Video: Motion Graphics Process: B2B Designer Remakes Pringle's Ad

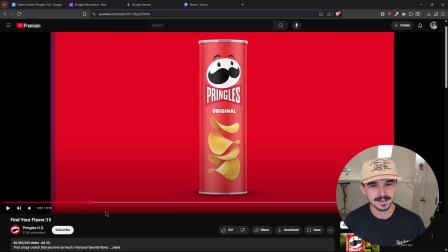254s
So now for the product shots. The Pringles ad, we see we have these iconic cans sliding in with these backgrounds.
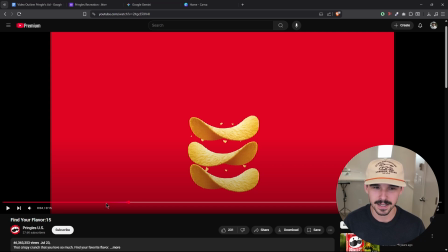263s
So what we're going to do is we're going to duplicate our chip can and have them slide in on different backgrounds.
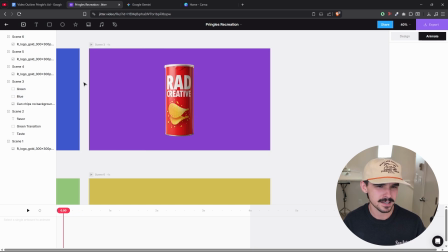269s
So this kind of fluid motion can represent a seamless integration in a B2B platform,
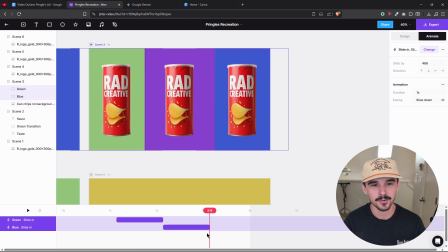276s
or a smooth transition between different modules, for example. We're looking for those nuanced details to make note of for future.
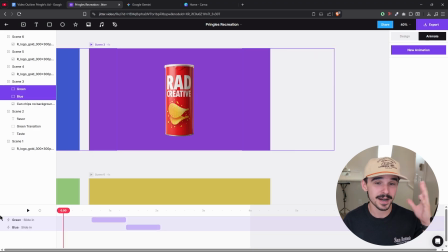284s
So maybe this grow out effect or burst effects.
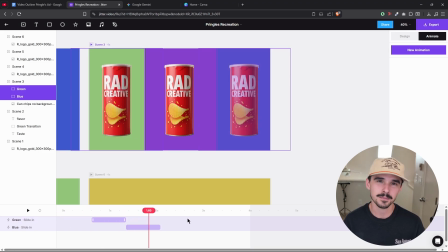288s
I think these kind of small touches, elevate that professional feel and really make a big difference in how, a B2B software conveys, elegance or responsiveness in a solution, even if it isn't that elegant or responsive yet.
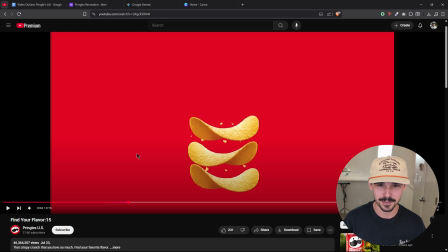303s
So let's tackle these chips floating in and bursting out.
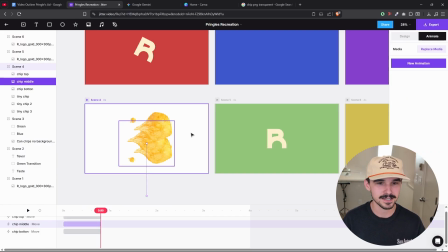309s
This animation creates, a sense of dynamic action.
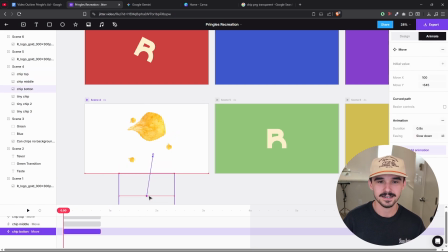312s
In B2B, we might use similar fluid movements to illustrate data flowing through a system, instantaneous data transfer, whatever.
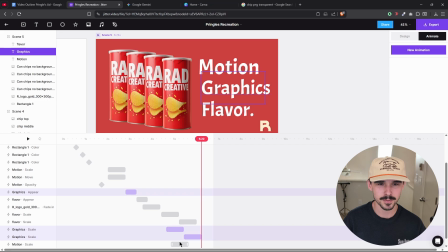320s
And those final text effects like this ripple. So just like Pringles uses these for excitement,
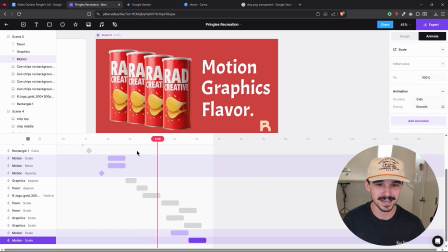327s
we can use all kinds of text animations and dynamic movements to highlight key benefits, calls to action, or critical data points. This kind of helps the audience to grasp what's really important or valuable almost instantly.
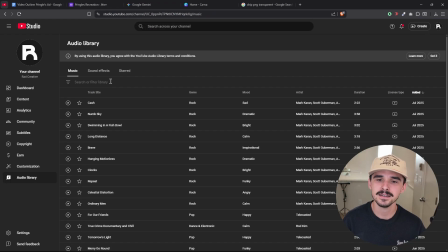342s
So now with our scenes animated, it's time to assemble everything in DaVinci Resolve. So this is where we bring it all together with elements like music and sound effects. And we're gonna source some royalty-free stuff from YouTube for music, just to ensure that we're clear on copyright.
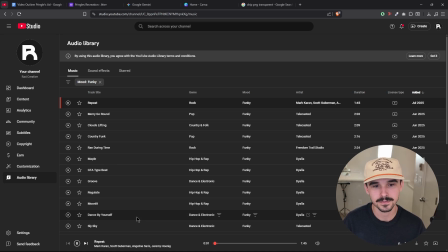358s
And this is really important to consider for any sort of professional video. So here we're just 2 seconds shy of the original ad's runtime.
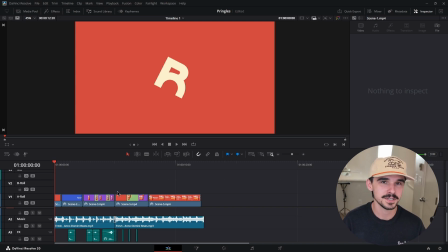367s
So we've gotten a pretty similar product by using accessible and powerful tools like DaVinci,
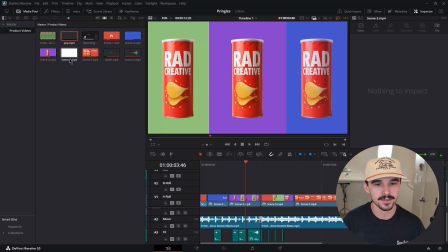374s
totally free, Jitter, I pay a small subscription for. And I think that is important to consider, as a smaller business. It's about leveraging the right tools efficiently to get the job done as best we can.
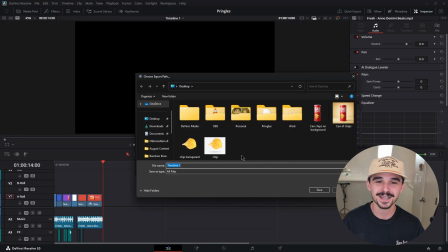389s
And there it is. Let's watch back this Pringles ad kind of recreated and see how close we are to the original.
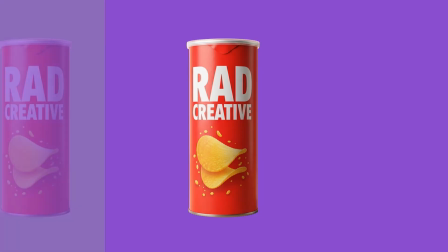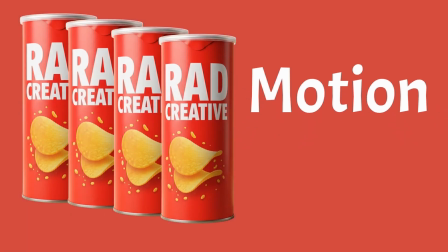What this process really underscores for me is kind of the power of distilling this message or idea into something instantly clear and engaging. Even if we're just talking about chips, this is pretty eye-catching, I think. Using basic motion design and some product shots, it can be a lot more elegant, with a B2B tool, leveraging, data or accuracy, UI, right? That's a whole lot more entertaining because maybe your UI is distinctive for your brand, right? But we all know what chips look like. This instantly clear and engaging idea is a principle that holds true for snacks or sophisticated B2B stuff. It's often challenging for sales teams, I found, to really explain these complex features if they have no experience, being in product, right? Or with that maybe marketing speak. Obviously, they received some training, but this helps to cut through all the noise. And they can use these tools, this kind of clarity that video allows to unlock, more attention or gain more attention, over the long term. So if you're curious to see more about how this approach kind of translates to impactful video, definitely check out some more of our stuff. I will be posting more in the future, hopefully. And yeah, hope you enjoyed the video, found something useful, learned a little bit about our process, and I will see you in the next one.